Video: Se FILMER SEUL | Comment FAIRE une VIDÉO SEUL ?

Vas-y, je te montre. Oh! Par contre, je suis un vrai guignol. En vrai, j'ai pris des risques un peu pour rien pour un petit plan qui dure que 2-3 secondes. Je vous recommande pas vraiment de le faire chez vous, mais bon, je trouvais le plan qui était assez cool. Écoute, on tente des choses.
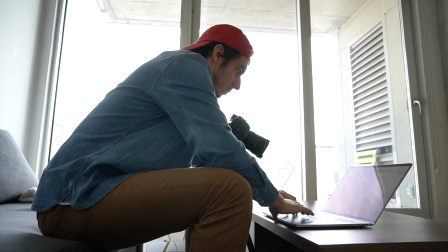[8:30]
Le plan de l'ordinateur, pareil, la caméra est sur un trépied et grâce au preset justement de faux mouvements, eh ben, ça permet de faire comme si j'étais en train de porter la caméra.
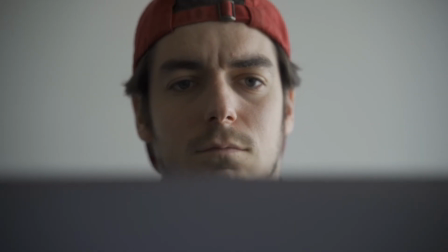[8:38]
Du coup, je trouve ça assez sympa. Ce plan aussi, je l'aime pas mal parce que déjà, j'aurais pu faire le même plan avec le slider, mais je trouvais que c'était assez simple et du coup, j'ai essayé un peu de me compliquer la tâche. Et du coup, pour ça, j'ai utilisé la fameuse technique de la serviette. Ce que j'ai fait, c'est que j'ai mis ma caméra sur une serviette.
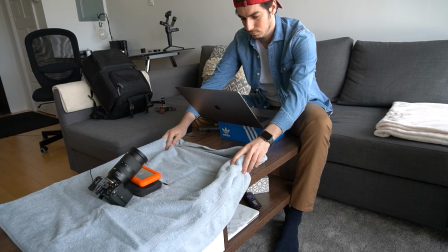[8:52]
Juste en dessous, j'ai mis deux petites cales histoire de filmer un peu plus vers le haut. Et avec mes bras, je suis venu tirer jusqu'à qu'on voit plus ma tête. Et ensuite, en post-production, je suis venu inverser la vitesse et du coup, ça donne ce plan-là. Ah oui, j'en ai pas encore parlé, mais le truc le plus dur dans ce genre de vidéo, c'est être focus exactement là où tu veux.
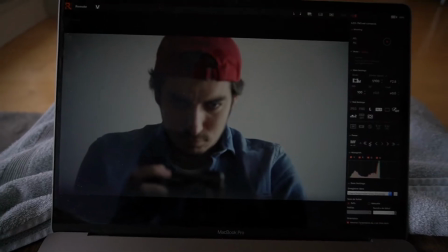[9:07]
Si je prends l'exemple de cette vidéo, ce que j'ai fait, c'est que j'ai utilisé mon ordinateur. Donc, j'ai connecté ma caméra à mon ordinateur.
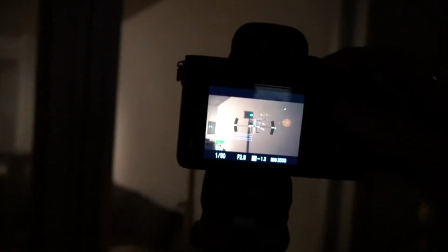[9:13]
Et grâce à ça, je pouvais gérer ma mise au point directement sur mon ordinateur. Aussi, autre technique, ce que je vais faire, c'est que je vais venir mettre mon sac à dos ou n'importe quel objet exactement à l'endroit où je vais être.
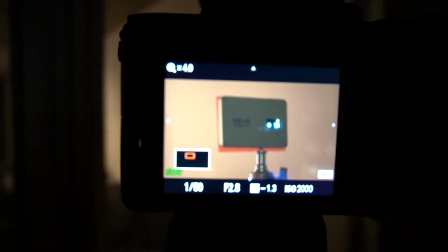[9:21]
Et du coup, je vais venir régler mon focus juste avant.
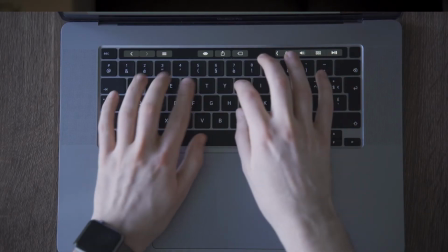[9:24]
Et après, je vais cliquer sur Rec et je vais aller me positionner. Ce rush est assez simple, j'ai mis mon trépied au plus haut possible et j'ai dirigé ma caméra vers le bas.
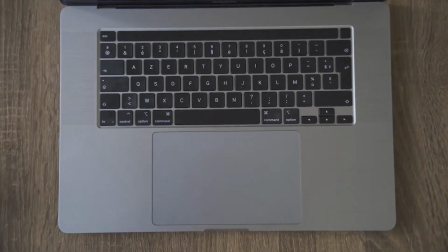[9:31]
Ensuite, je suis venu zoomer pour éviter qu'on voit les pieds justement du trépied. le plan où je me filme en train de filmer, je l'ai filmé aussi avec un slider.
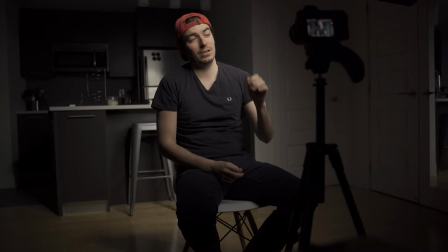[9:37]
Par contre, si tu peux voir à la fin, en fait, je tourne très rapidement la tête de la gauche vers la droite. Et le plan d'après, je fais exactement le même mouvement. Ce genre de transition, c'est hyper important. Ça permet aux viewers de se plonger encore plus dans votre histoire. Et ça permet surtout de connecter deux plans. Et du coup, ça permet d'être beaucoup plus cohérent dans votre histoire.
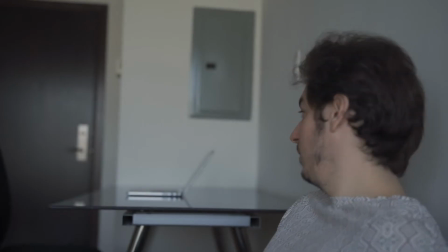[9:53]
Ce plan, je ne sais pas si vous l'avez remarqué, mais il y a un changement de mise au point entre ma tête et l'ordinateur.
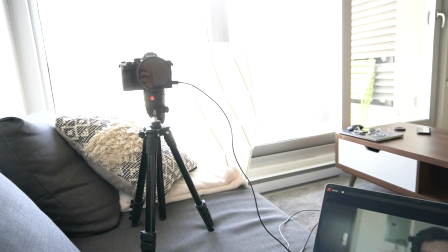[9:58]
Pour faire ce rendu, ce que j'ai fait, c'est que j'ai connecté aussi ma caméra à mon ordinateur. Et j'ai choisi exactement la mise au point où je voulais. Ensuite, dans mes réglages de caméra, je suis venu sélectionner la partie autofocus et je l'ai mis sur lente.
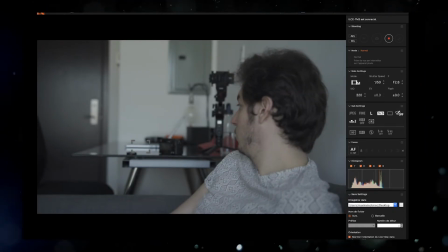[10:09]
Ce qui fait que quand je changeais de mise au point, et ben ça mettait beaucoup plus de temps à aller focus vers l'objet et du coup là mon ordinateur. Et pour moi, je trouvais que ça apportait un certain effet à la vidéo et c'est pour ça que j'ai fait. Pour éviter justement d'utiliser mon petit slider, ce que j'ai fait, c'est que j'ai fait des faux travelling. Ça, je l'ai fait pareil en post-production.
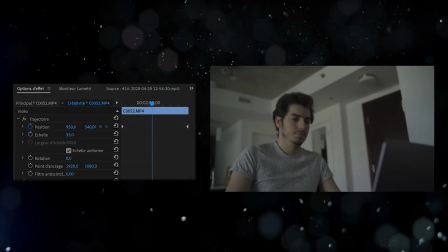[10:25]
Je venais jouer un petit peu sur les keyframes de position allant de droite vers la gauche. Ça donne un petit peu un effet de mouvement et je trouve assez sympa.
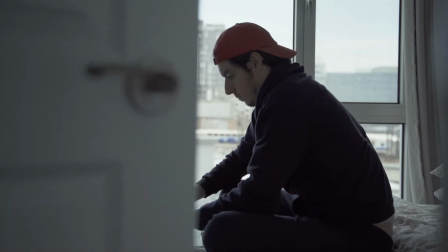[10:32]
Ce plan-là aussi m'a fait pas mal galérer. En fait, ce que je voulais faire, c'était ouvrir la porte et qu'on me découvre en train de taper sur mon ordinateur.
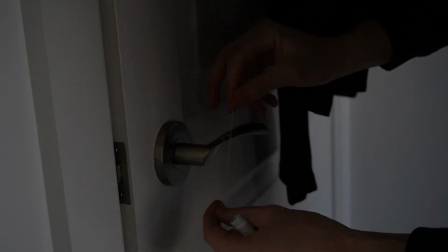[10:38]
Ce que j'ai fait, c'est que je suis venu prendre une espèce de fil à coudre ou un truc du genre que je suis venu accrocher à la porte.
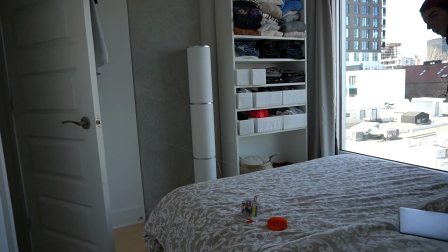[10:43]
Ensuite, j'ai défilé le fil jusqu'à moi, j'ai placé mon trépied juste derrière la porte, j'ai fermé la porte.
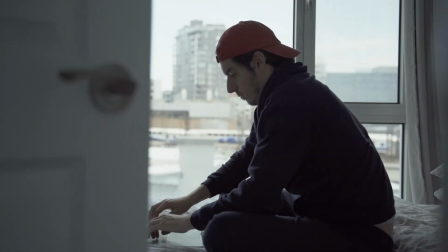[10:48]
Ensuite, j'ai donné un grand coup en tirant sur le fil. Et d'ailleurs, je pense que ça se voit un petit peu à l'image, mais on voit qu'il y a une espèce de mouvement. Et en fait, je jette l'espèce de pelote là de fil là.
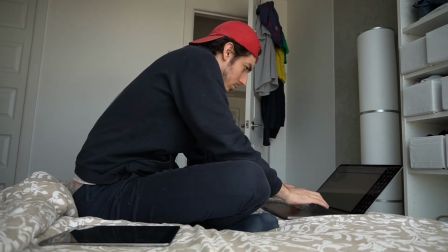[10:57]
Je la jette pour éviter que ça se voit à la caméra, mais du coup on voit un peu que je bouge. Mais bon, je m'en fous, ça fait le trick, c'est du coup sympa. Qui c'est qui veut prendre des risques avec son matos à je sais pas combien de milliers de balles? Alors c'est vrai que ce plan là, en termes de risque, on est pas mal du tout.
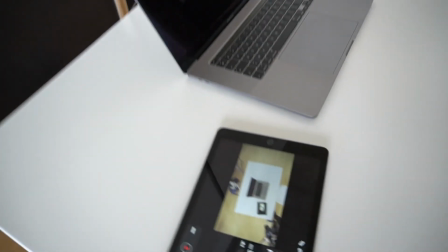[11:09]
Ce que je voulais, c'est avoir un plan de très haut qui plongeait sur moi en train du coup de travailler sur mon ordinateur. Là pareil, j'ai bien galéré parce que du coup j'avais pas de grue, donc fallait que je fasse avec les moyens que j'avais.
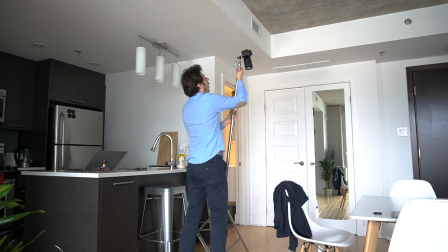[11:18]
Pour ce faire, ce que j'ai fait, c'est que j'ai pris mon support lumière que je suis venu monter au maximum en l'air.
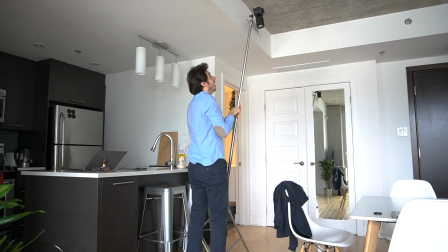[11:23]
Je l'ai penché un petit peu en avant avec ma caméra qui était mise dessus. Et c'est pas ça le pire. Pour faire les contrepoids, j'ai utilisé du coup un sac à dos. Et dedans, il y avait un MacBook, une PlayStation et une enceinte. Histoire de, tu vois, d'être sûr du poids, histoire que si ça se pète la gueule, tu vois, tu perds tout.
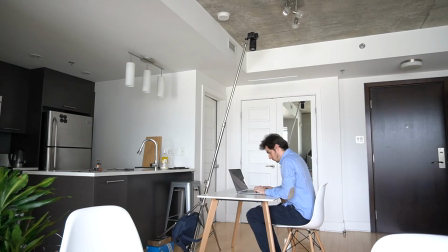[11:38]
T'as plus de Mac, plus de caméra, plus de PlayStation, t'as clairement plus rien. En vrai, pareil, c'est risqué à mort, mais bon, j'avais vraiment envie d'avoir un plan vu du dessus et je suis plutôt assez content du résultat. Le plan POV, qui veut dire First of View, un truc comme ça. Nope. Bref, je sais plus la définition, mais vous avez compris. En gros, l'idée, c'est de faire genre que vous voyez à travers mes yeux.
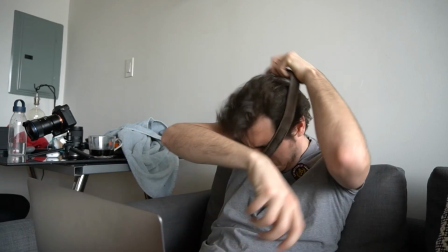[12:00]
Alors pour ce faire, pareil, ça n'a pas été hyper facile. Ce que j'ai fait, c'est que j'ai utilisé une ceinture que je suis venu accrocher en fait sur mon torse.
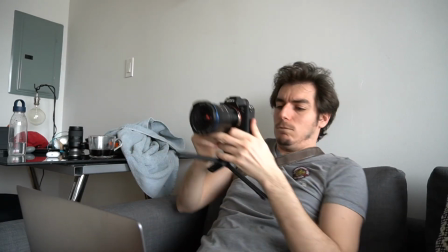[12:07]
Ensuite, j'ai pris le trépied de mon stabilisateur que je suis venu accrocher à ma caméra.
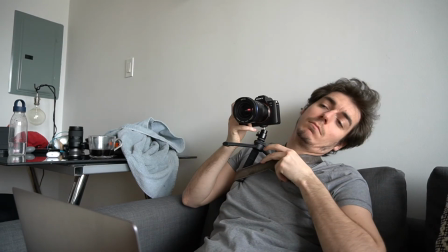[12:12]
Je suis venu la placer entre mon thorax et la ceinture. Ouais, je te dis, c'est clairement ghetto.
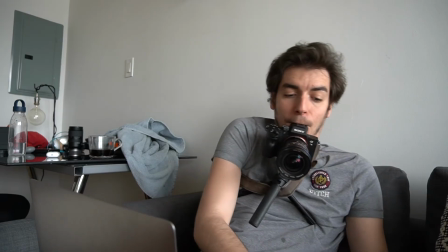[12:18]
Et du coup, l'œillère de mon appareil, je suis venu le placer juste devant ma bouche qui me permet un peu de contrôler mon mouvement et je trouve que ça fait plutôt le trick.